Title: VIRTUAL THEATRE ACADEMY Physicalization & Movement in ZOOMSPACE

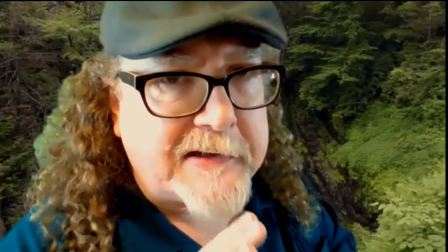(8:21) Kid, come here. I am going to make such a deal for that cow.
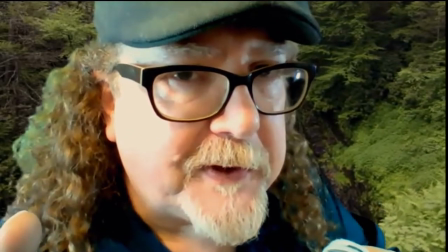(8:26) You are not going to believe what I can do for you. Such a deal you've never heard before.
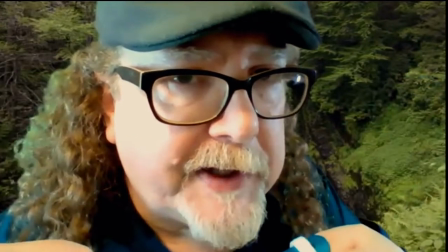(8:33)
Right? This close proximity to the camera indicates an intimate secret. right or
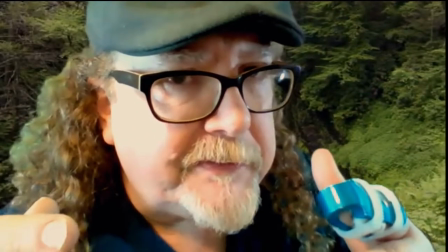(8:39)
you know a little a little intimidation even right you better do what i say i'm looking at you right that moving in is it gives the same uh feeling as an actor on stage coming down stage towards the audience right um
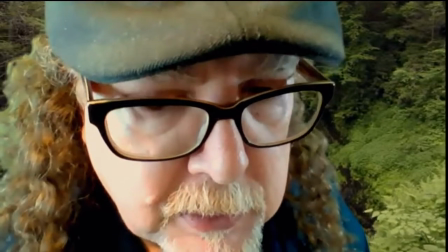(8:54)
you can use that when you're the giant lean in and look down fee-fi-fo-fum
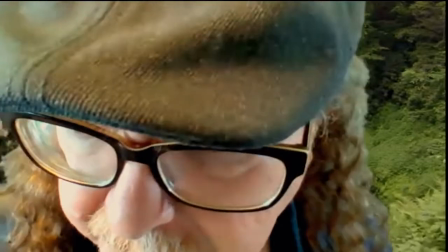(9:03)
I smell the blood of an Englishman right and now this we get a sense of size even of impact right if you as a narrator want to bring something in make it more powerful you could lean
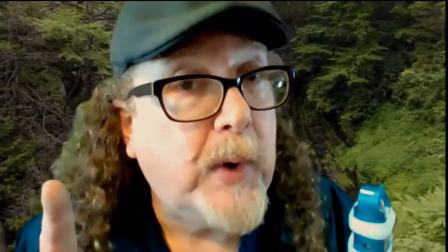(9:17)
in and say but wait he didn't know one thing right again pulling your audience into you to tell them this thing right It's you using yourself in space.
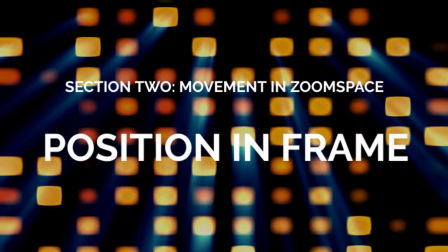You could also use this to create the sense of dialogue. One actor talks this way.
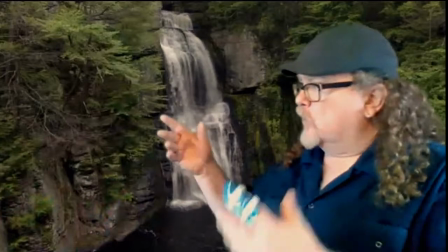(9:46) So what do you think about that, pal? The other one, well, I'm not sure I like that. Really?
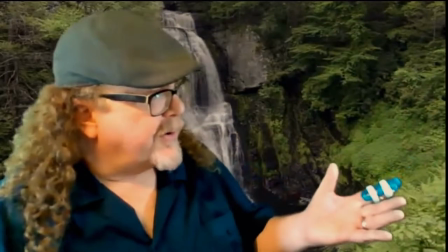(9:51) What's going on?
With this ability to move, we can also, as we're seeing with some of Trisha's work, we could play with size, right?
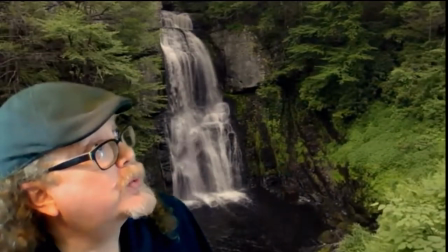(10:02) What do you think? What should I do? I don't know.
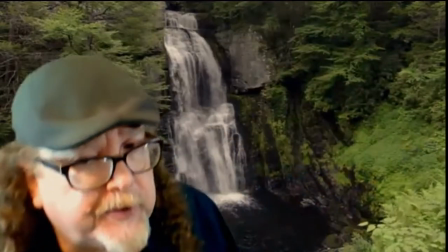(10:07) I don't know what I do.
Right. I don't want to put too many words in your mouth. But here's a young character looking up. An older character looking down. Right. So we can we can get that sense of of height in space as well. OK. What else do I have under movement in space?
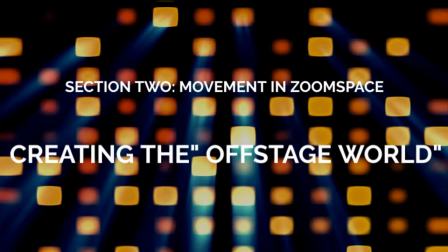something else you can do uh with you know your movement in space is to actually help create us the space around you uh and help us see things is to do things like look off there what is that
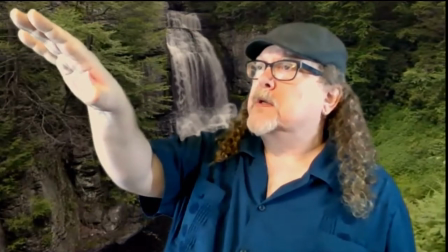(10:47)
he saw in the distance right and the character can say
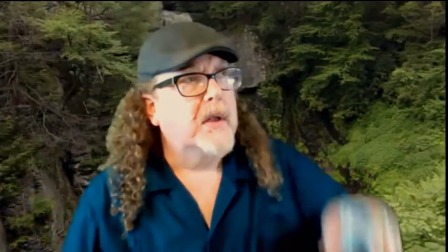(10:53)
looking in that window uh what do i see here or ah look off there i see the castle or you know this kind of thing where your
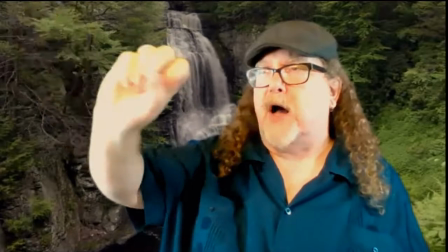(11:01)
character can also be indicating things off off stage or off screen reacting to them and you as an audience will paint will fill in a picture you'll you'll fill in what they see by the reaction on
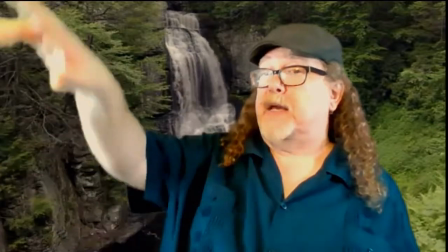(11:15)
their face by the gesture of how where it might be up or down right you're you're helping create this this imaginary 3d landscape around your audience okay what else we got now
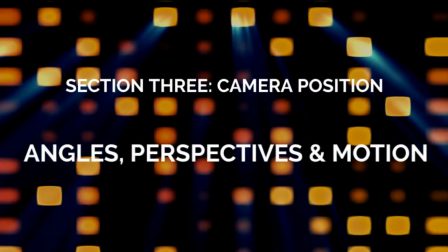we've talked a lot about how you are moving in this space and you know some other things to talk about you know you can indicate like walking down the road by coming closer right you can
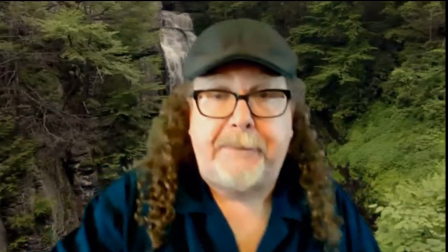(11:51)
trip trap trip trap tippity tap tippity tap across the bridge that sort of thing you can create
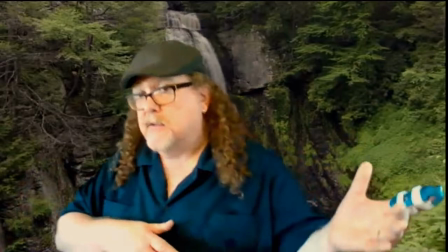(11:59)
that sense of movement uh here as well dancing at the ball with the prince that sort of thing right you you have that ability to use your space more than if you're just sitting in your office chair or squatting on your floor or on your bed so that's why i'm strongly encouraging that you move your camera up to eye level and give yourself some space to actually tell the story but you can also think about doing some other things with your camera itself, right?